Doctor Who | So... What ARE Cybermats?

Hell, it's even been noted by those in the know that the layout of the Tomb
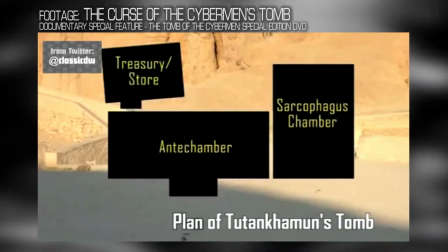491s
of the Cybermen actually closely resembles the layout of Tutankhamun's tomb,
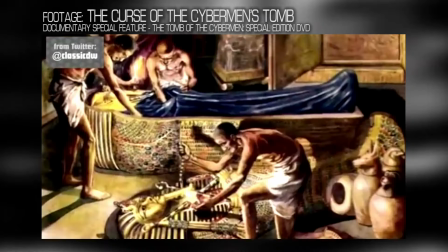495s
the only major differences being that Tut's tomb is all on the same level and doesn't have any traps.
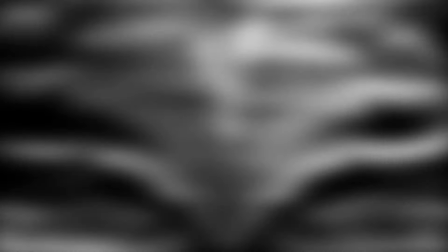501s
And that's before you even acknowledge the thematic parallels,
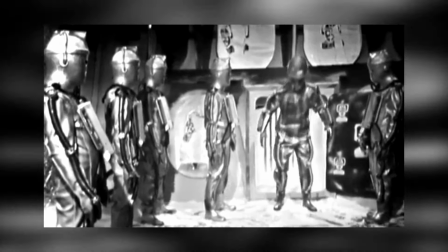505s
how Egyptian mummies had their organs removed and were awaiting their resurrection, so too are the Cybermen here.
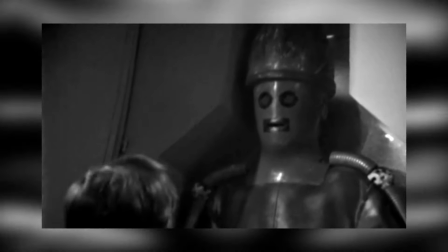512s
And there's even a sarcophagus-like structure that quite literally aids in that process for the Cybermen.
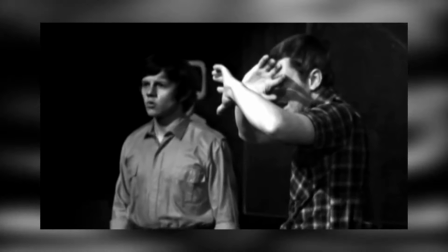519s
And when it comes to, ahem, the vibe check, so to speak,
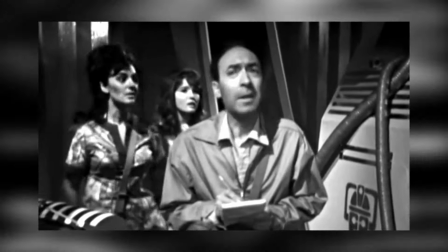523s
there's an icy atmosphere laced throughout the tale that combines the awestruck wonder of archaeological discovery with the unwelcoming,
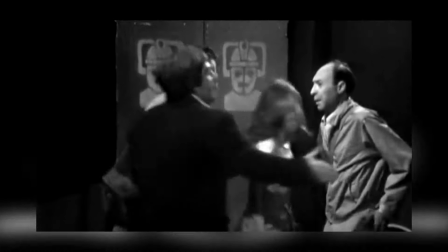531s
almost cursed nature of the structure being investigated. Hell, Vyner himself points this out.
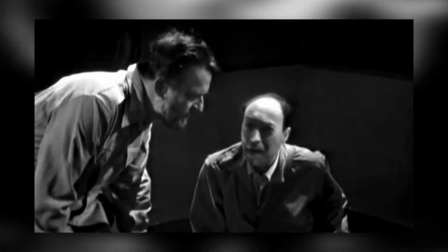538s There's this damn building. It's alive. It's watching us. It'll get us all. We've got to leave!
Vyner? More like Vyber. No, ignore me.
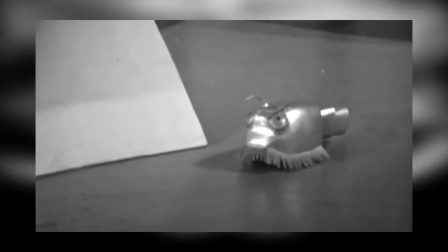547s
Anyway, with all that being said, it's pretty clear how Cybermats fit in here.
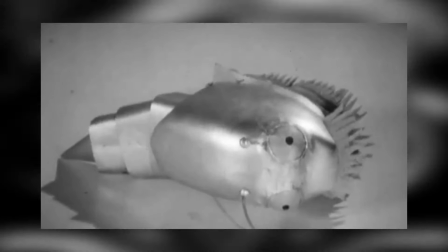552s
Their conceptual inspiration was off-putting bug life, Davis himself cited Silverfish specifically,
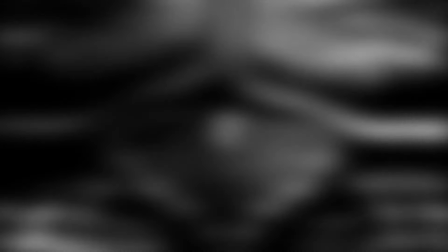559s
but in terms of the role they play in this analogy,
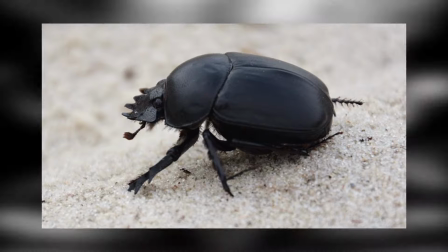562s
they are akin to scarabs, an insect that the ancient Egyptians revered as symbols of resurrection,
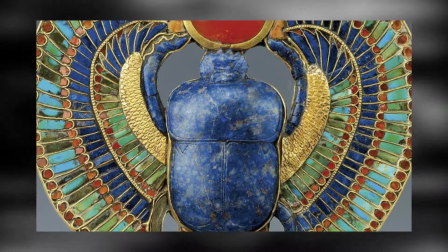569s
to the point that many mummies in the real world are found adorned with scarab amulets.
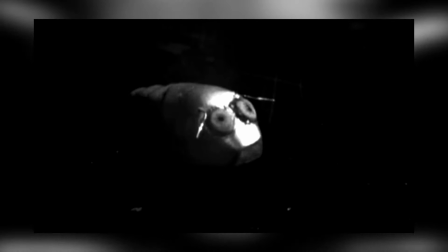575s
This is reflected in the story itself with the first lone Cybermat,
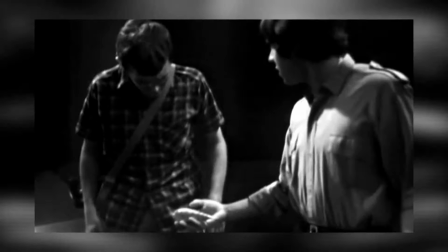579s
which both Jamie and Victoria mistake for a harmless inanimate archaeological object.
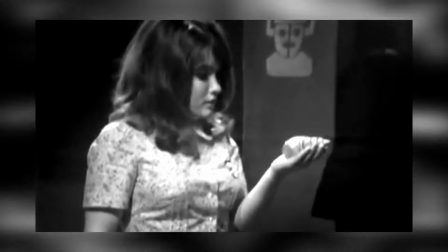585s
Hell, when Victoria bags the thing as a keepsake, there's an ominous edge to it,
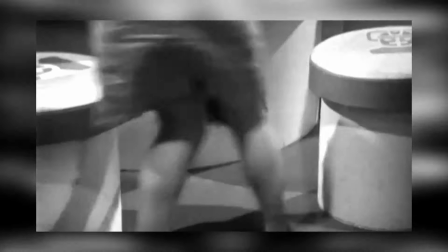590s
like the act of her taking the object is going to bring misfortune on the group,
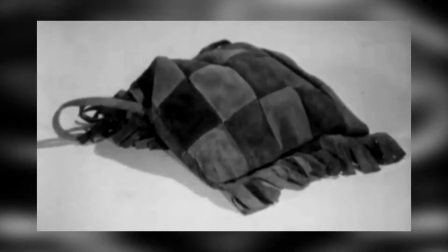595s
and then of course it later reawakens at the same time as its masters,
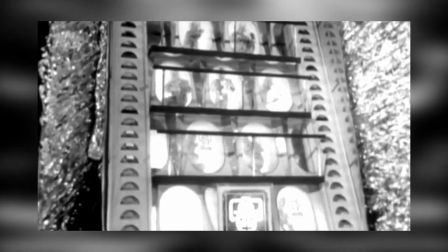600s
tying into that aforementioned theme of scarabs as symbols of resurrection.
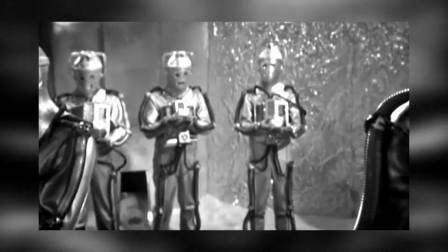604s
It's also interesting how the Cybermen themselves interact with the group of mats that they subsequently send up to the surface.
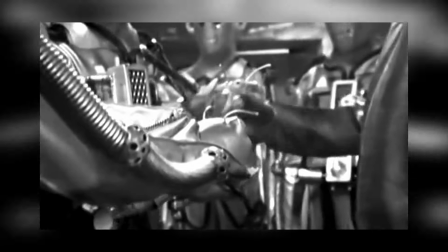613s
Not only is this really the only time we ever see the Cybermen extensively interact with these creatures,
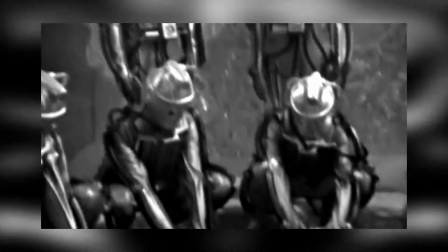620s
but it's also noteworthy how attentive and gentle they are with them, delicately placing them on the ground themselves and then on the runway,
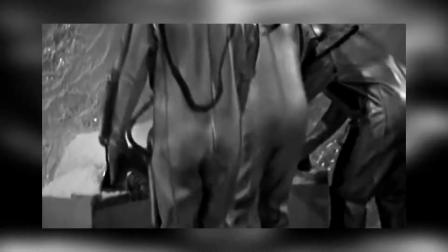630s
instead of just immediately commanding them on where to go.
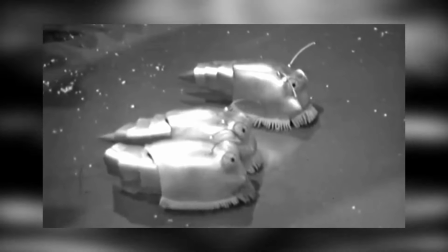633s
Obviously, in universe, it's to make sure they're functioning at maximum capacity, but thematically,
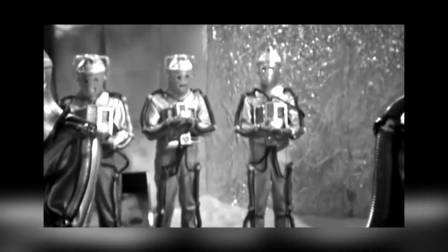640s
with the parallel to how scarabs were sacred to the pharaohs,
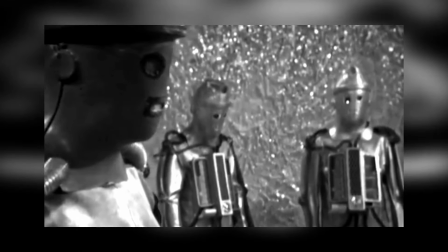643s
it is an interesting detail to note that does fit with the wider Egyptology pastiche. Of course, real scarabs aren't actually dangerous, they're just dung beetles, but I think we as humans tend to have that adverse lizard brain response to most forms of creepy be crawlies anyways, and as I mentioned earlier, that is what the Cybermats tap into.
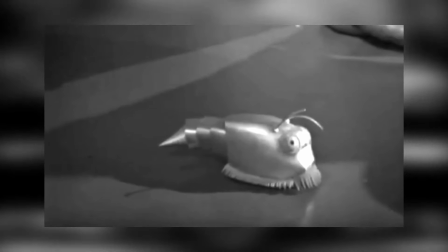664s
And in execution, yeah, the Cybermats do indeed display a patchwork of general bug-like attributes and tendencies.
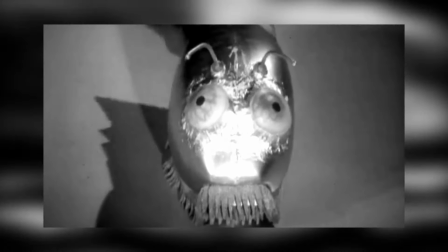673s
Aesthetically, they have bulging fly-like eyes and antennae, an underbelly of millipede legs,
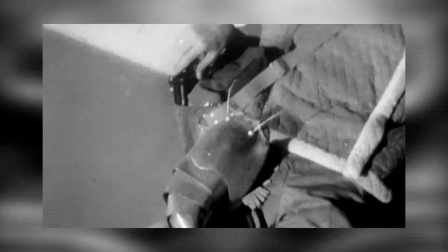679s
and even parasitical behaviours like leaping onto people, scuttling along, and searching for bare skin like a mosquito.
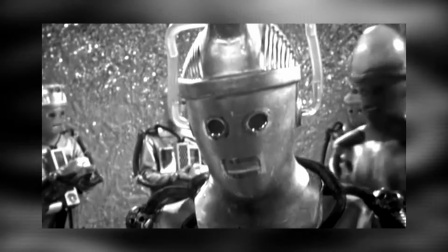687s
You might ask why the Cybermen would design creatures with such aspects,
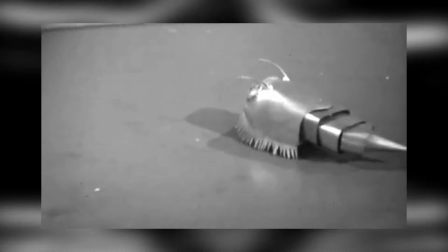691s
but honestly I can see them finding these qualities to be quite efficient as survival mechanisms,
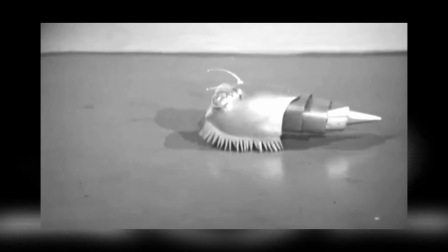697s
especially when you consider just how prevalent and resilient a lot of insect species really are.